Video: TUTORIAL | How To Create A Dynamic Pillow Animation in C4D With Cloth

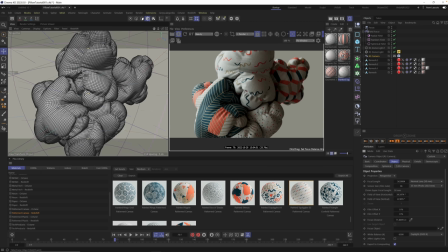3211s
And down in your Redshift camera, go to object and drag in your focus null right here on focus object. Now, instead of using this thing, now you could just grab the focus null and you can grab the place tool,
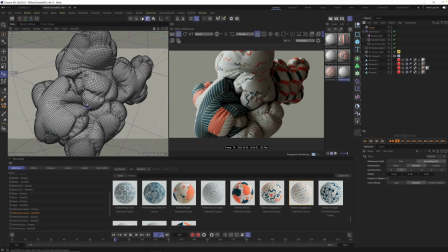3225s
which is right here, and you can click on any part of this animation over here, and it will stick this null directly to that object.
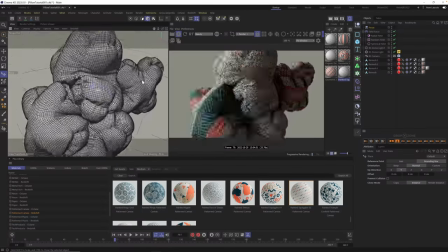3234s
And now, no matter where you put your camera, whether it's far away or way up close, this will always remain in focus.
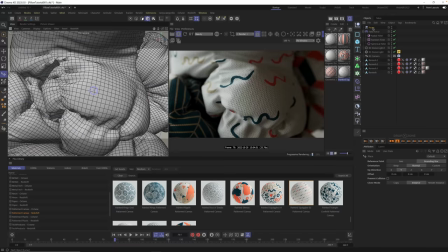3243s
This is really powerful. It's been a part of my workflow for a few months now, and I can't live without it.
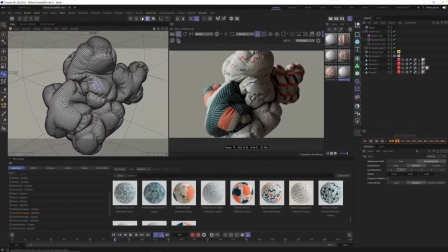3248s
I had to include it in this tutorial as well. All right, so now we have our focus.
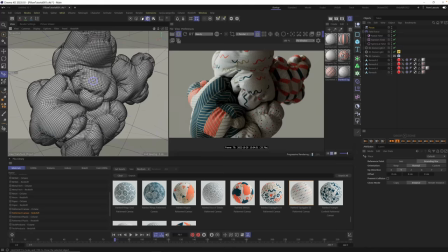3254s
We have our lighting dialed in. What else can we do to add these little subtle differences? this is where Chad showed me this menu right here. So if you don't see this gear icon in your Redshift, it probably means it's being hidden, kind of like mine, right?
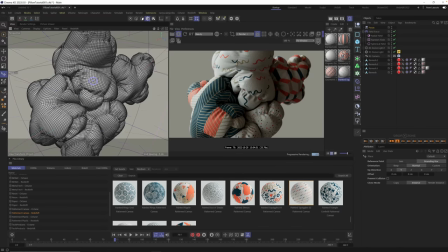3272s
There's just not enough screen real estate to get to this little gear icon. So Redshift included this little button. Click this button, and then right down here, you're going to see this gear.
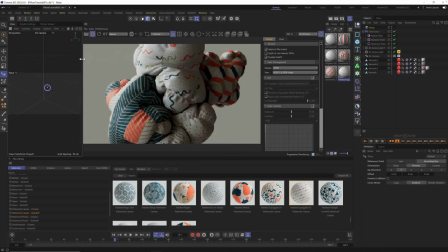3283s
So this gear is going to open up a bunch of basically compositing and extra things that you could add to your scene.
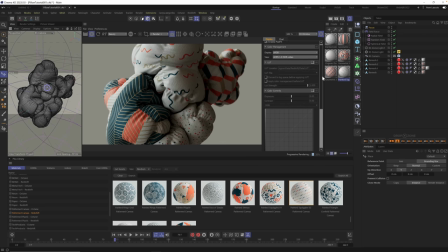3292s
Things like color management, and then the two things that we're going to look at is LUTs and color controls. So first of all is LUT. If you haven't played with LUTs, we have Greyscalegorilla LUTs that come with Greyscalegorilla Plus,
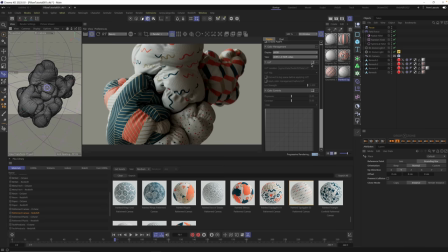3306s
and essentially they're lookup tables that allow you different lighting scenarios, different film emulation, different color grading for your renders that give you different looks.
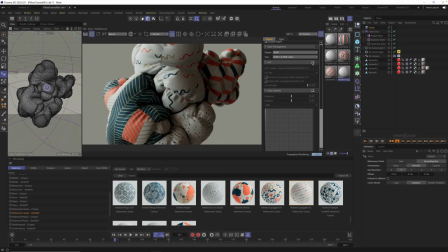3318s
In this case, we're going to use one of the built-in Redshift ones, and this is one that Chad said he uses all the time whenever he wants a warm kind of feeling. And with this pillow animation, we want a warm kind of feeling, right?
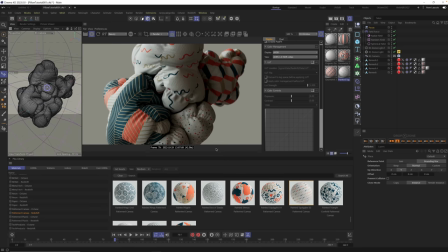3335s
we want to make this feel like you're at home and that these pillows are comfortable and something warm. So Chad showed me this. He said he says he uses this LUT all the time, and I'm excited to show you guys.
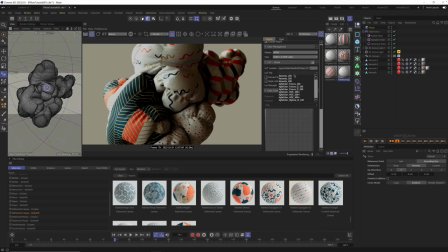3349s
So you turn on LUTs, you go to LUT file, and you go to Advantix 200. And you can see by default, it's got this awesome warm look to it. Let's turn it off. This is what it looked like before. It looks great.
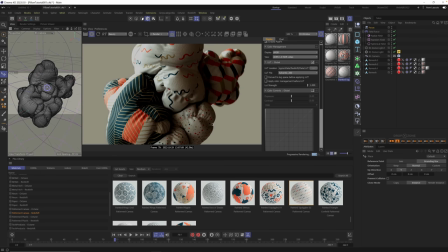3364s
But now look at all the warmth and the extra kind of contrastiness that we get to on this scene. And in fact, it's a little bit strong for me. I might even pull it back. If anything's too strong, but you like the feeling, you just go to LUT strength and dial it down.
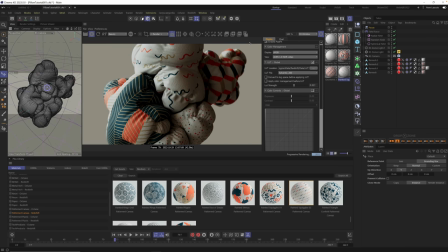3380s
I'm going to go to something more like 50%. And this already feels better, especially with these colors. I love how it just kind of makes these oranges pop out a little bit more. And then right below it, we're going to play with curves. Man, curves, I love curves. I've been a fan since my photography Photoshop days.
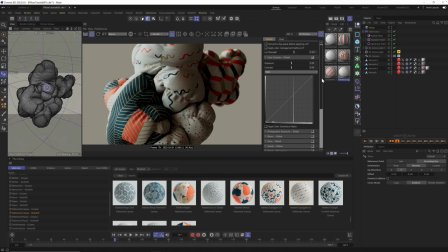3400s
And frankly, I didn't even know this was here. Chad showed me this and he says, you know, for a quick little adjustment, and so you don't have to composite this later, you can just dial this in right in the viewport. And that way, when you hit render, it's done and you don't have to go bring it into After Effects or whatever to do your final little color.
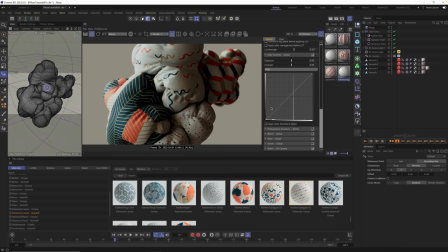3419s
So not for everybody. You know, sometimes you want to do a full composite, but man, when you're working fast, it's really nice to have these curves right here. So in this case, I'm just going to click on the upper part and lower part of this curve and create a really basic S curve.
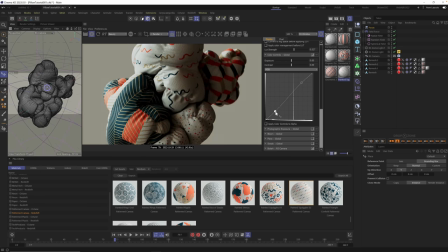3436s
Now you can go too far with it, but I just want to be really subtle here and just add a little bit more contrast in the black areas and a little bit more pop in the white. And again, you don't want to go too far, but now let's A/B test this.
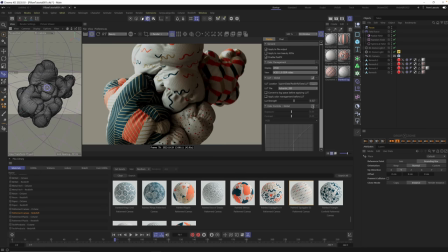3453s
We could turn on and off our curves. You could see the contrast right there. And then we could turn on and off our LUT.